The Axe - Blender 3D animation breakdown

Hi everyone, Pierrick from P2Design. Here is a breakdown of my latest animation.
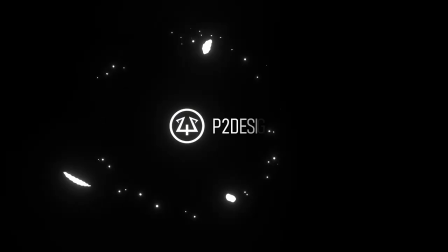This animation was created to illustrate my latest rigging tutorial. For the most curious of you, you can watch the full time-lapse of this animation following the link in the description.
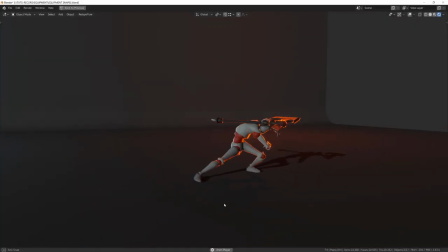Let's get started. This animation took me a little more than three hours to be done, rendered, and composed.
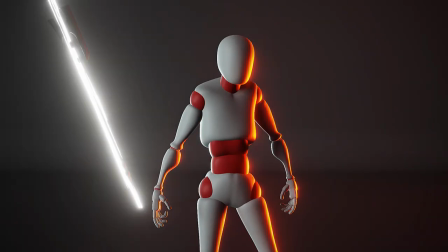I wanted the character to be hit by surprise by a magical axe snapping onto his back.
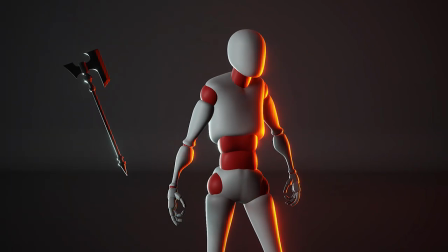So it has to start in kind of a idle position. He will be kind of afraid, slowly turning around to see what he had on his back,
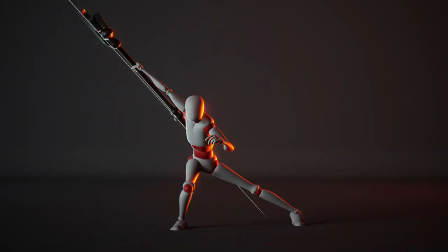and realize with surprise it's a magical axe he can summon in any of his hands.
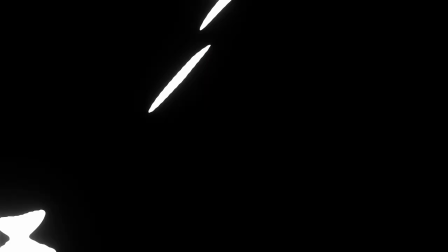All of this in a fancy choreography. The camera was animated pretty rapidly.
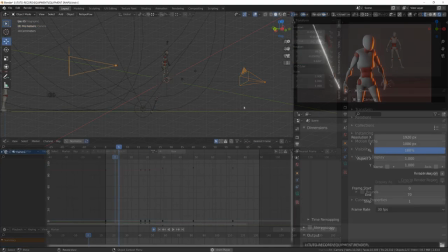At first, I wanted to add a rotation around the character, but it made things harder and not necessarily better.
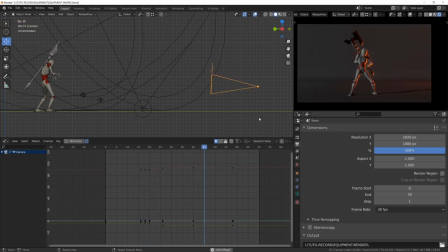So I just kept it facing the character and getting further as
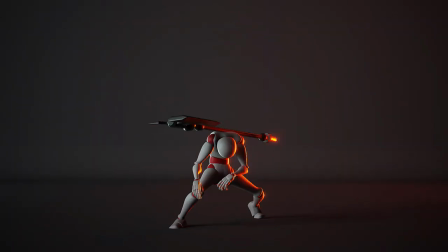he got hits so that we feel the impact while being in front of him. And then framing the whole character to get a pretty heroic point of view.
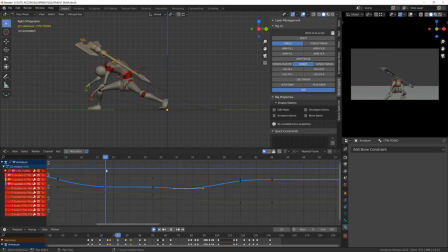When I'm polishing the animation of a character, I'm almost always starting with the center of gravity of the character. And then all the other parts are dealed with a slight delay in their movement or follow through animation.
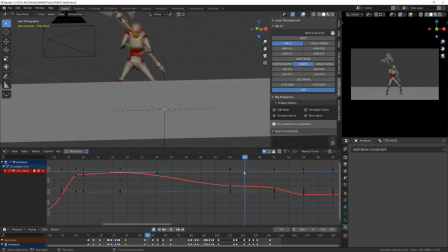When animating for a given take with a camera, it's easier to focus on the arcs the character is doing because the point of view won't change.
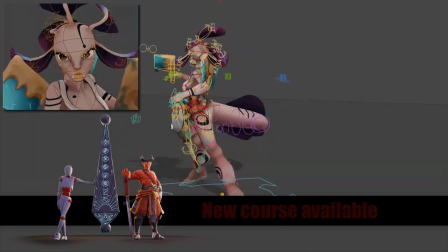It's way harder when animating for games where you need the animation to work from any angle the player can see.
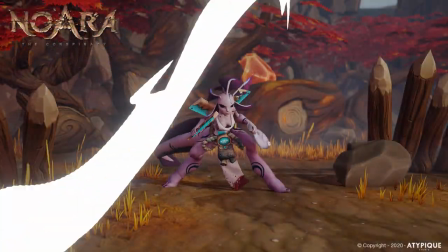Let's have a look to the different arcs I put in my animation. I will be using keyframe MP to review the animation.
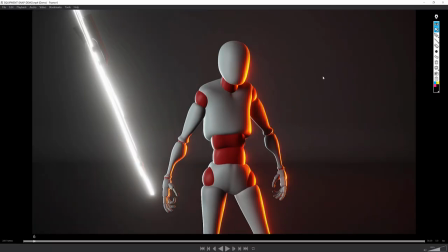You'll find the link in the description below. During the idle, the character is rotating from left to right.
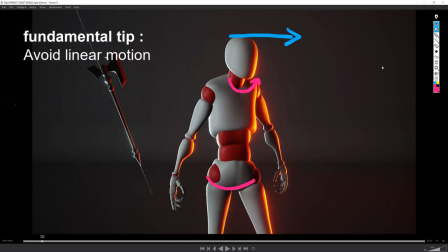When doing so, it's always good to add a little up and down motion, whether it's in the head or even on the whole body here.
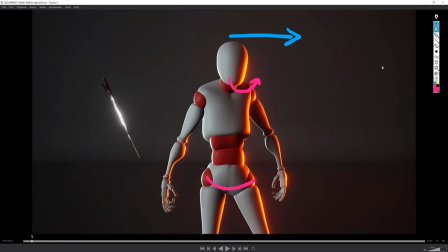I've also added a slight movement in the figures to make it more alive.
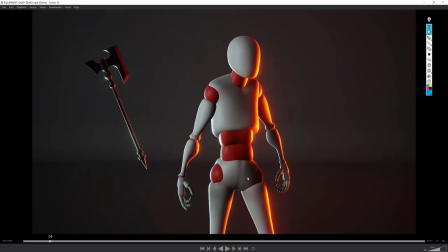On the impact, since I couldn't really show the body bending in front view,
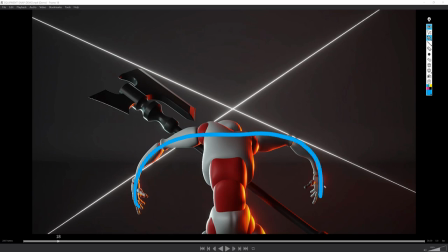I've used the arm to draw very extreme arcs. They are raising before getting projected toward the viewer.
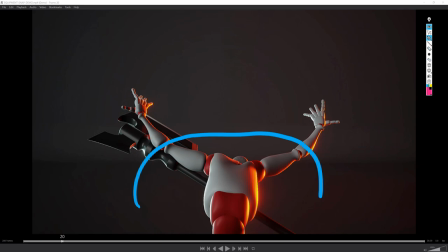See how I'm breaking the arm joints to get those curves. When animating for a shot, it's important to think in two dimension.
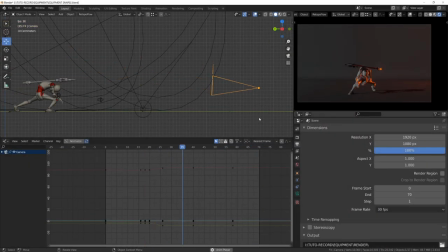It's the time where the camera is moving backward fast. Notice the slight jiggle in the camera when it stops.
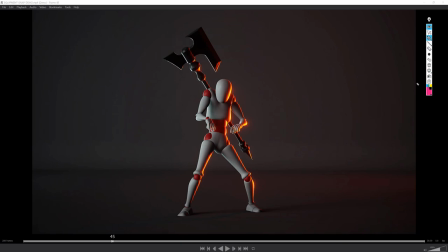When the character is recovering, I've kept his shoulders raised as much as possible to show the fear he has, knowing something is on his back. The arms raised toward the body increases this feeling.
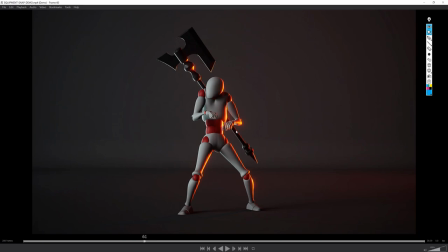When he's turning his head toward the axe, notice that I've again created an up and down motion for the head. Whenever I'm preparing a strong action or feeling, in this case, the surprise, I like to use very short anticipation.
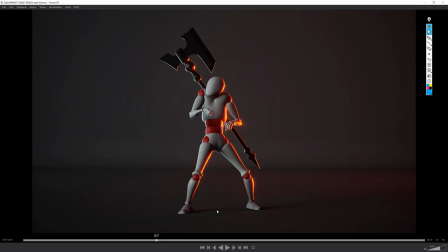Look how he slightly pushed his head in his shoulder before extending his whole body. The small anticipation will emphasize the movement. Note the slight squash and stretch on the head movement too. The more he realizes, the more the ends open.
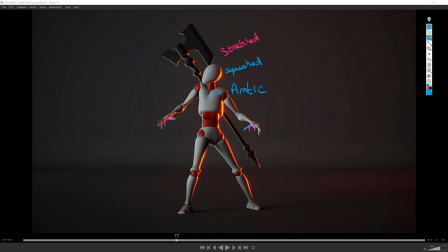Now that he has discovered the surprise, he will jump into his first heroic pose. Since it's going to be a pretty extreme pose, as before, I will add a very short anticipation of two frames.
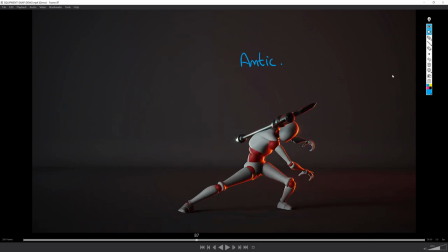He raises a little more and slides into this new pose. Notice again the up and down arc made by the pelvis. Here the line of action is pretty clear with the straight leg aligned with the axe. We can feel his gathering energy in this anticipation pose.
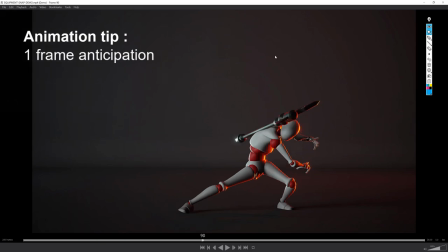Again I use a super short additional anticipation of a frame before he swings on the other side.
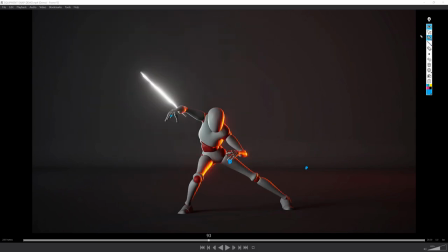Another up and down arc is drawn by the arms. I've also input a bit of stretching and jiggle in the arm so that we can feel the inertia but I've kept the body pretty still.
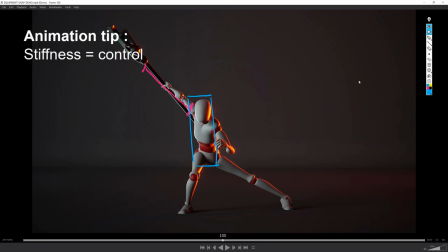This input a feeling of control and balance. See the line of action from the left toe to the tip of the axe.
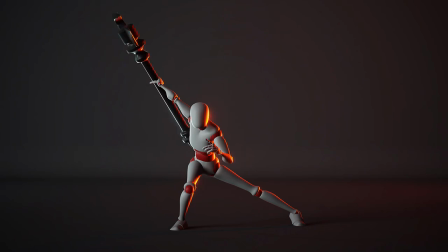Since we are holding the pose I've input a bit of arm and hand motion not to make things too static. Notice he's closing his hand while the axe is disappearing to make the sequence more appealing.
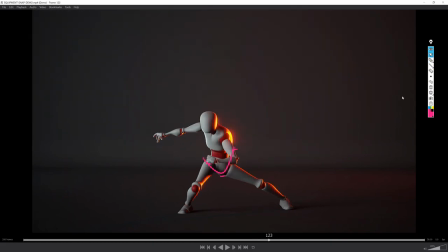While he's moving into the last pose, see the arc motion of the pelvis. Notice the slight anticipation of the axe catching. He opens his right hand and closes it pretty strongly, adding a bit of squash onto it, while the left arm is getting dragged to the right while the axe appears,
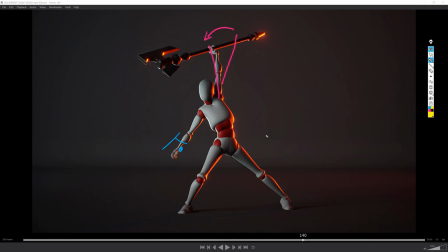dragging the whole body and creating a very clear line of action. a nice arc with a pyramidal shape, like super heroic. The axe animation was pretty simple.
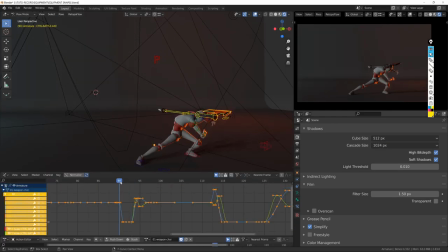I've made the squash and stretch animations using scaling and I've amplified the motion using an FX.
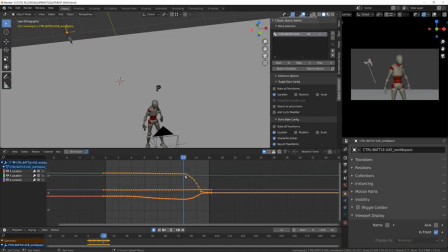At the very beginning, since the axe was following the body, since it's a child of the backpack slot,
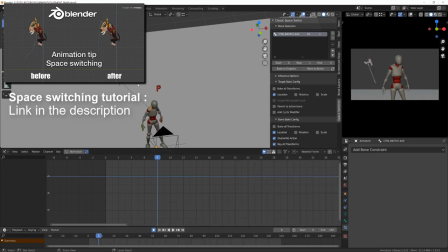I've used space switching to keep it in place and animate it at will in world space.
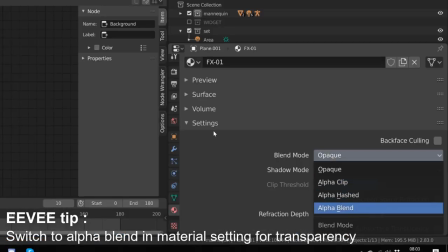The FX is a simple plane with a gradient texture mixed with a noise texture.
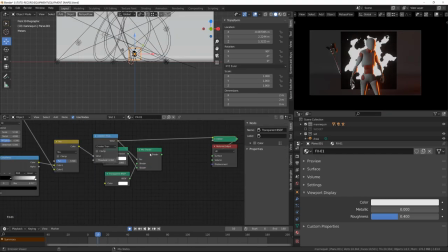I've then just animated the scaling of the plane.
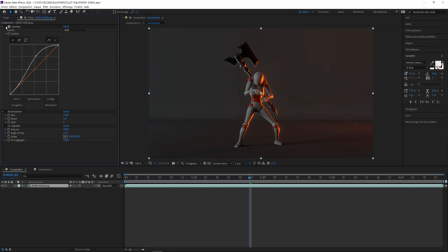I've then rendered the animation, make some tweaking in After Effects, and I was done.
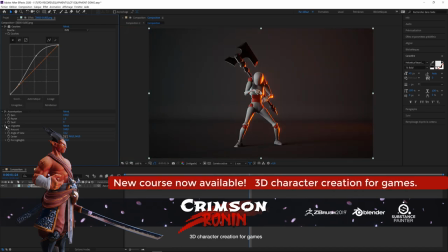If you like those animation breakdown videos, please let me know in the comment below.
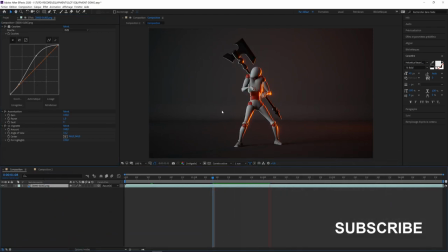This is the end of this video. I hope you've enjoyed it. I'll see you in the next one.
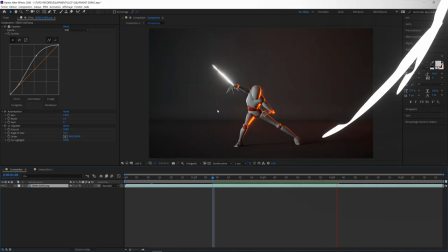Bye.